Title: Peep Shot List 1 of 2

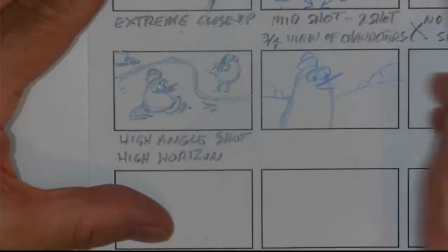And I've been drawing these last few anyways,
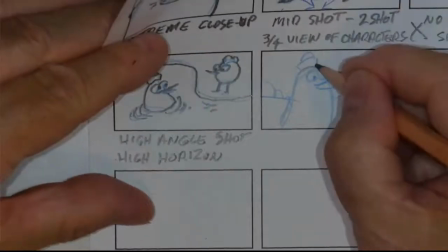drawings here, so that I have Quack on the left and Peep on the right.
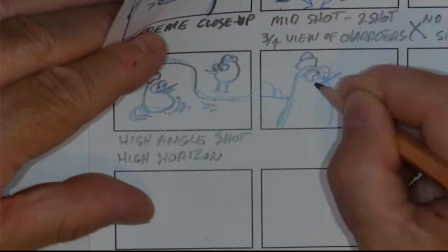So I don't have Peep in the shot,
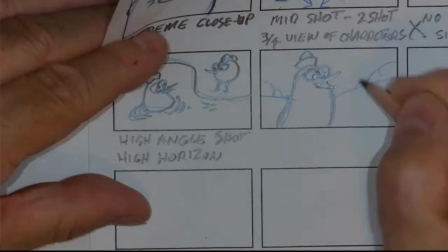but I have Quack looking to the right, so he's on the left.
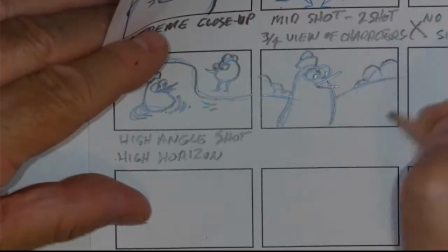So that even the close-up, it reinforces our establishing shot, our wide shot, so that we know that Peep is off at this angle.
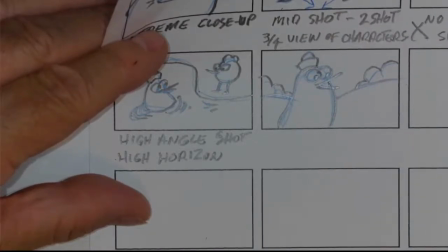Also, what we want to do is we want to leave some space.
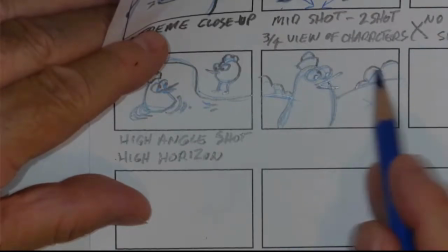So we want the character looking into space, into an opener area here, looking towards the other character.
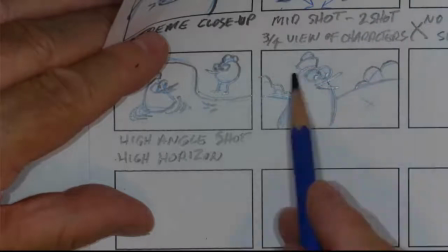And what we don't want to forget is when we're talking about our elements and principles of design,
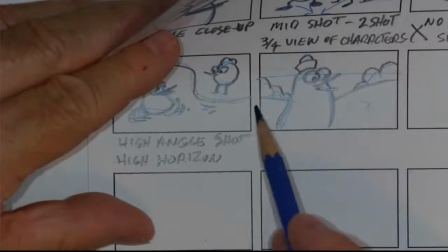is I'm going to divide this screen into
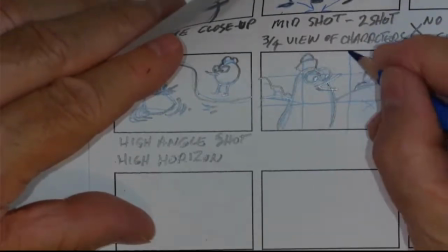3 sections and 3 sections. So we have the rule of thirds. So we want to keep an interesting
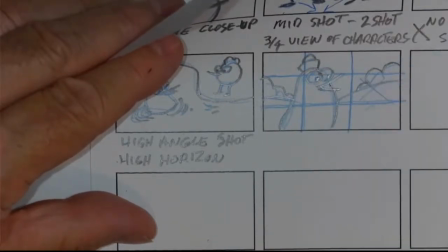composition by having some extra space over here and having our character off to the left.
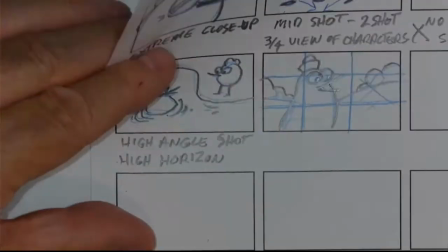And that helps us with our composition using our space well with the rule of thirds.
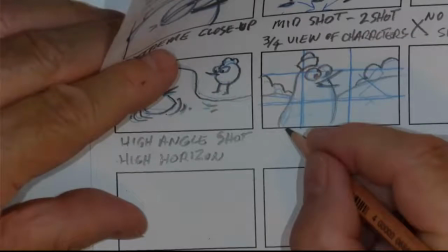So this one is a mid shot,
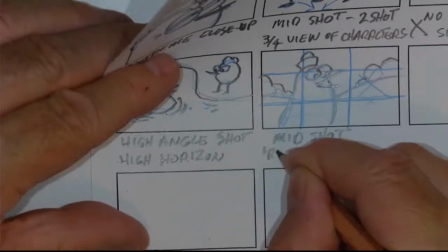but we're applying our, this is what's really important, and this one is rules of thirds
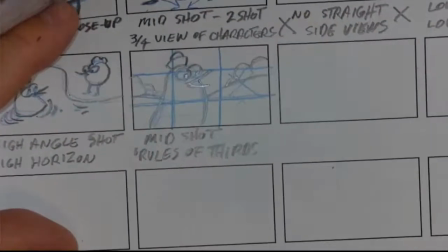for good composition. Okay. So that one works well.
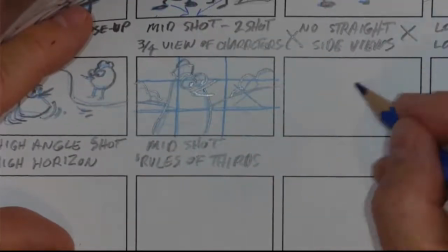If we cut to Peep,
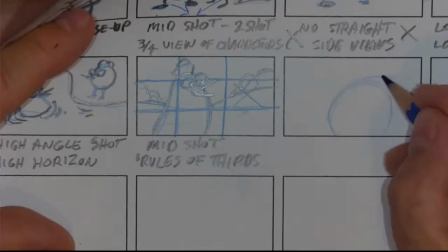if we go from that shot over to this shot, I'm just trying to get him a better size here. Get that plumage in the shot and his eyes.
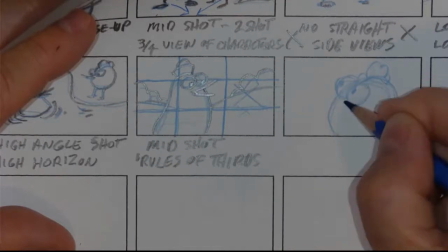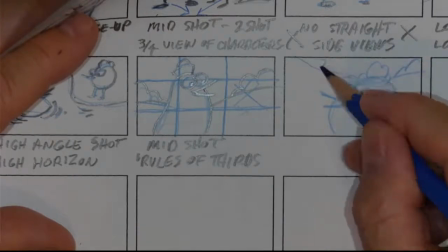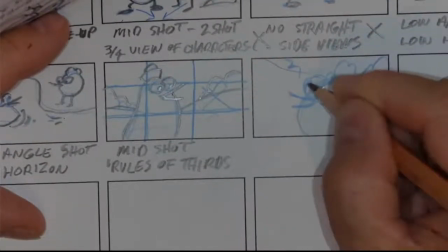And in this one that I'm doing, and not by accident here, I've got
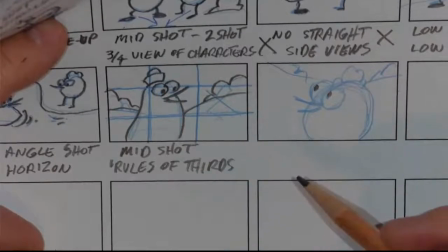our Quack character looking downwards and to the right and giving some space here.
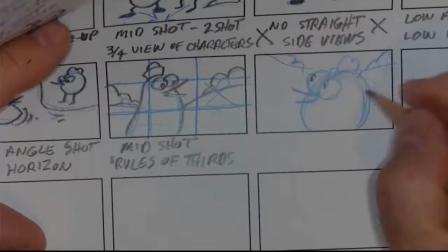On this one, again, it's more subtle,
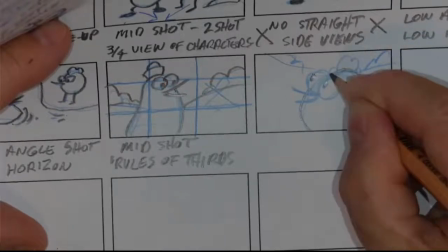but I do have the character overall to the right and leaving some space on the left where he'd be looking towards Quack.
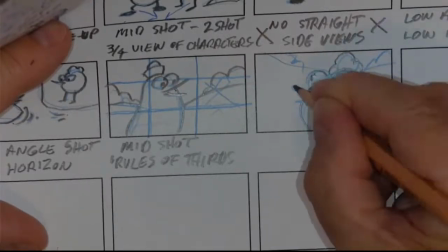And he's looking upwards because Quack is a taller character.
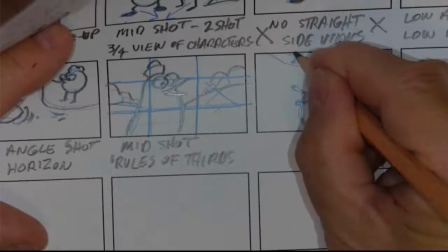So I want to keep that subtlety and help us with the relationship between the characters.
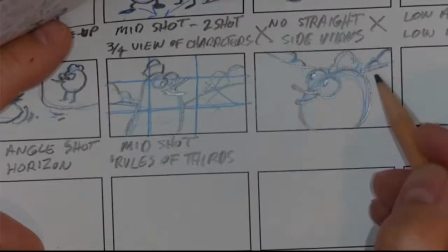Also on this one, I put the horizon line higher, so we're looking down at him a little bit.
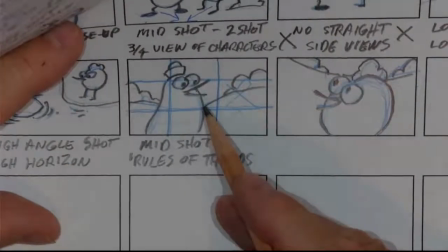And with Quack here, maybe we're looking up a bit because I put the horizon line lower.
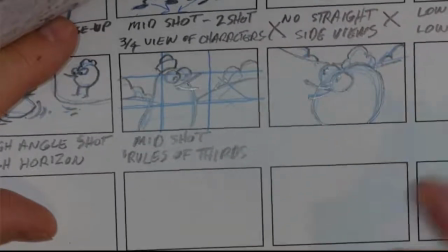So those are things you should be always thinking about. So again, we've got close-up
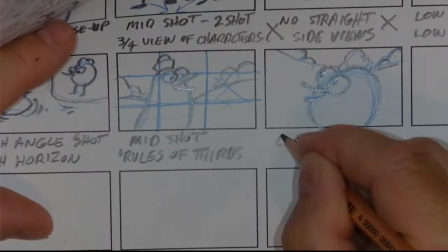on Peep here.
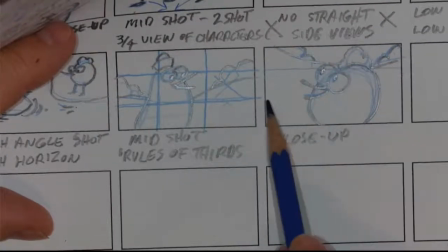And again, rule of thirds, we carry that over and divide this up.
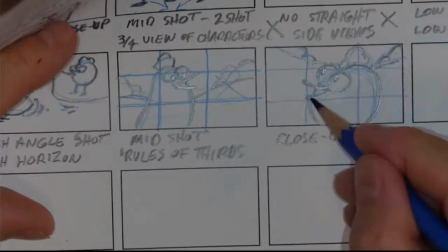Even though we do have the face kind of center of the screen, the overall object of the character is offset over
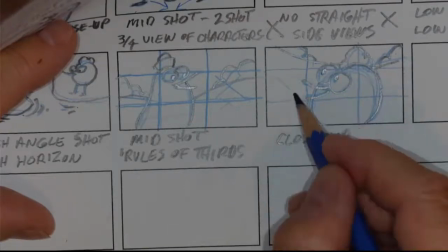this way to the right and leaving some space over here that he's looking into.
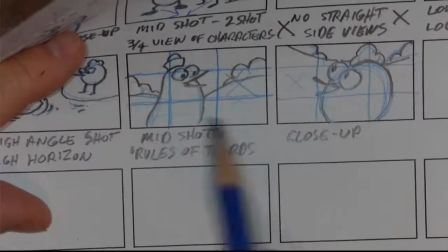So these two shots cut together very well. It really reinforces the relationship between the characters.
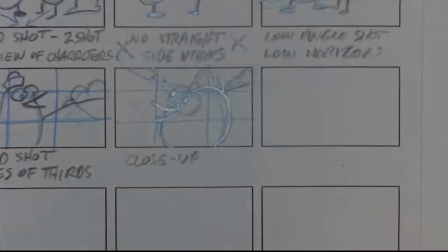Okay, so I'm going to do one more, and I'll wrap up this half of the tutorial, the video, and we'll pick up the second half, of which will complete this page.